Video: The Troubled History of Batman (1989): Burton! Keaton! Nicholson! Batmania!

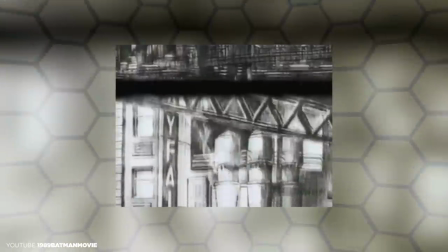724s
So Tim's description of the city was like hell had erupted through the pavements and carried on growing.
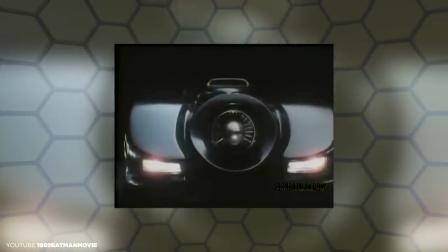731s
And that becomes Gotham City. All of Batman's stuff was updated not only for a fresh modern take, but to feel as though they could exist in that aforementioned hell on Earth.
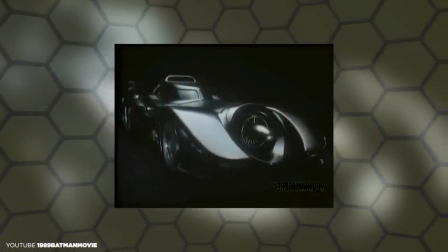740s
The Batmobile was inspired by jet aircraft mixed with race cars of the 1930s and bats, of course.
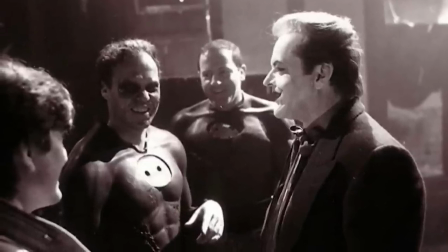746s
The suit evolved out of designs pulled directly from the comics with new lines, new aesthetics, that would find the light on screen.
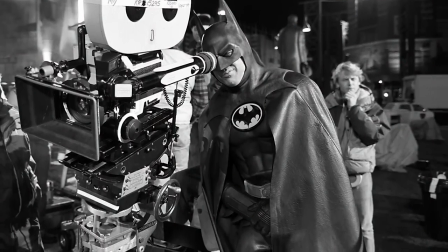751s
Over two dozen designs were sculpted with as many different versions of the cape. By the time they finalized the design, they had spent nearly a quarter of a million dollars.
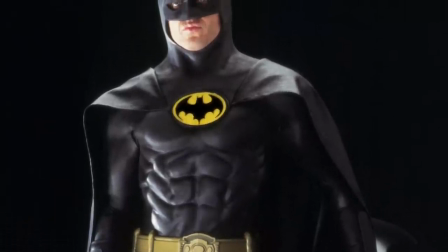759s
That all-black suit was a powerful visual statement that this wasn't your father's Batman capped off by a new bat symbol,
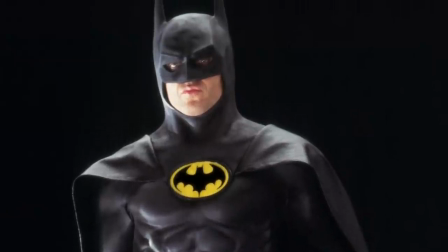765s
retaining the yellow oval, a bright object to draw gunfire away from Batman's head, but with a newly shaped bat, one with little feet. This was done because apparently a lot of people can't see the black bat on the symbol. Whatever optical trick of the brain occurs when they look at it, it's the negative space created by the bat shape that they perceive as an open yellow mouth with big round teeth. As if Batman would put a jack-o-lantern symbol on his chest. The little feet were added in an attempt to make it look less like a mouth and more like a bat.
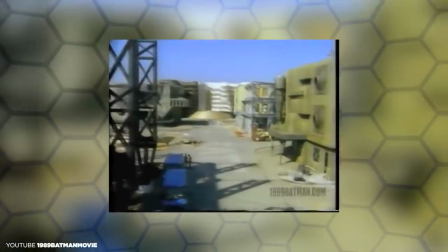796s With lil' feet. With lil' feet.
Batman was filmed at Pinewood Studios in England from October of 1988 to February of 1989.
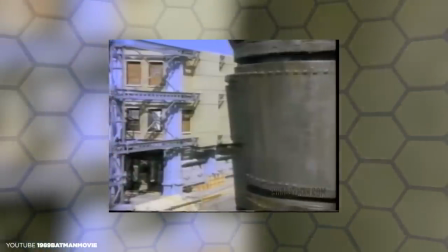804s
The budget that began at $30 million ended up closer to $48 million.
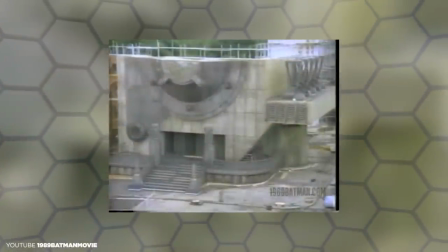809s
With the heightened attention, the enormous fan anticipation, and constant media coverage, Tim Burton called it the worst period of his life. After having worked with Burton on Beetlejuice and Pee-wee's Big Adventure, lead singer and songwriter of Oingo Boingo Danny Elfman composed the score, a second soundtrack featuring the smash hit Batdance was a full album composed and performed by Prince, a rare occurrence where a film had two different musical releases. Batman was a tonal reboot, a performance reboot, a suit reboot, but most importantly it was a marketing reboot.
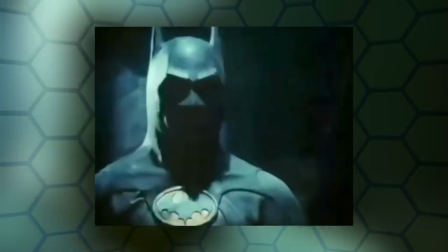839s
The way a summer blockbuster, the way a comic book superhero was promoted ahead of time, the urgency to build anticipation,
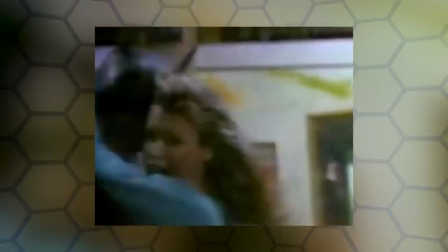845s
and crush theaters on opening day was a deliberate, calculated goal.
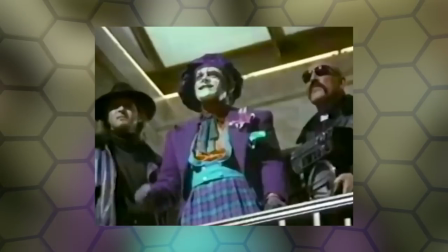849s
Things reached a boiling point leading up to the opening. on the strength of the trailers and commercials alone, Batman was already bleeding into every marketable corner of pop culture,
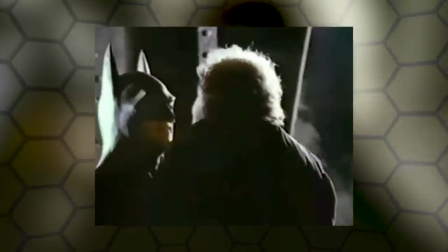857s
of consumable goods, Batmania drove the sales of nearly a billion dollars worth of clothes,
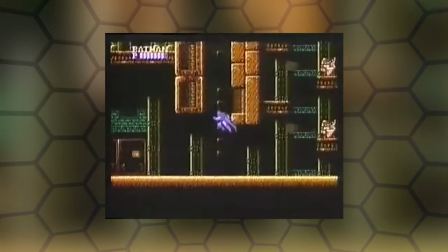862s
toys, comics, games, and cereal. DC produced a comic book adaptation based on the screenplay which features a few differences from the film.
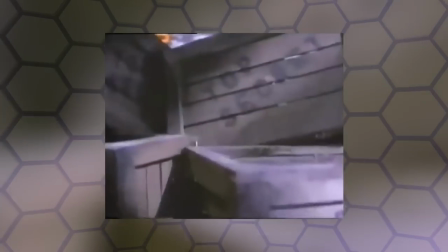869s
Nintendo released a side-scrolling game that is very difficult, and some people still haven't been able to defeat the Joker. Anything you could put movie Batman or comic book Batman on was licensed. Posters, pins, buttons, makeup kits, costumes, window clings, books, keychains, shirts, hats, shirts, trading cards, PVC figures, shirts, die-cast cars, watches, bed sheets, model kits, candy, shirts, and more shirts.
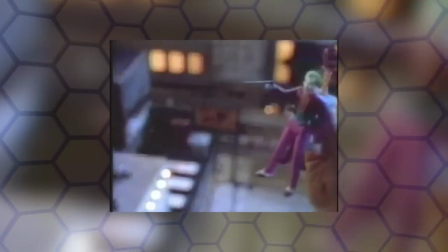892s
Toy Biz released a line of action figures and vehicles, a Batcave, the Batmobile with plastic shields, Batwing, Batcycle, Joker van.
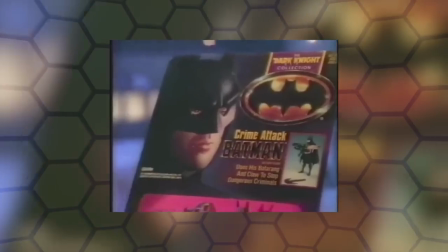899s
Figure designs were influenced by Kenner's superpowers line from just a few years before.
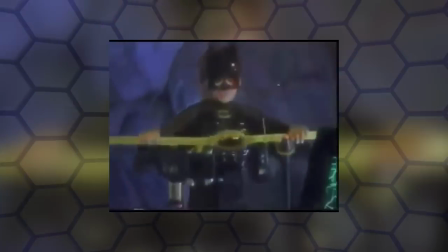903s
Batman and Joker were based more on ideas of Batman and Joker rather than likenesses of Keaton and Nicholson.
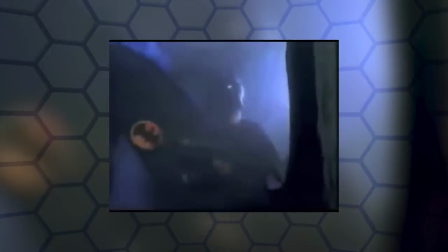910s
I can tell you that, at the time, I was a kid psyched to have figures from the movie and could not have cared less that it didn't look like the actual actors.
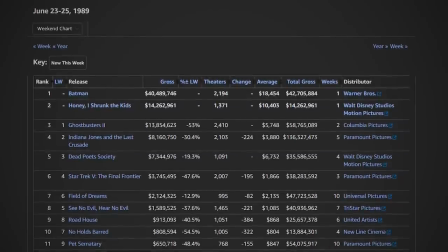917s
Bob the Goon, though, nailed it. Preview screenings for Batman started on Monday, June 19th, 1989, and accounted for over two million dollars in ticket sales. That momentum continued into the weekend as it officially opened Friday, June 23rd, around the US,
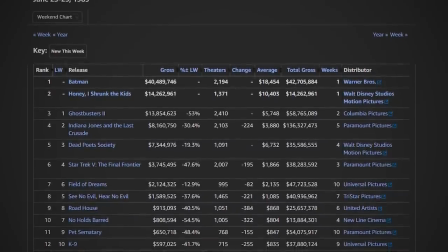929s
raking in over 40 million dollars. breaking opening weekend records briefly held by Indiana Jones and the Last Crusade and Ghostbusters 2 from May and June of the same year.
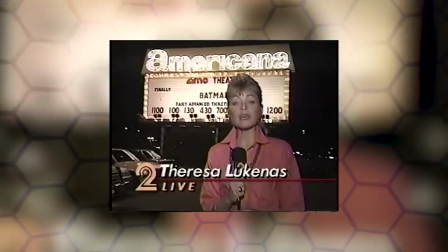938s Finally, finally, Batman the movie is here. This is the film they have been waiting for.
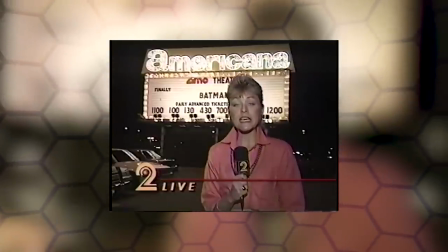944s And tonight's special showing at the Americana at 10 o'clock was a sellout. I've been across the tube for Batman.
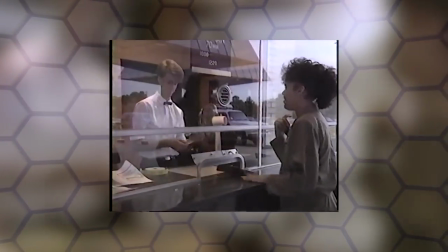950s Are all those people waiting now? You're kidding! You see, Batman and a lot of these folks go way back.
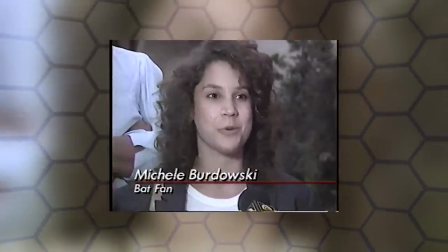956s This is an old shirt. It's not one of the new ones. We got this years ago, so we're old Batman fans. Batmania, there's something.
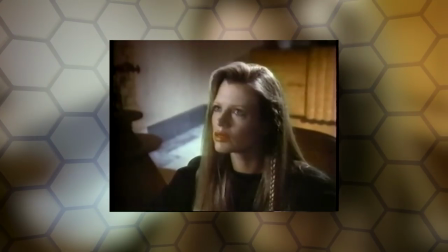964s Everyone wants to see this movie. My life is really complex.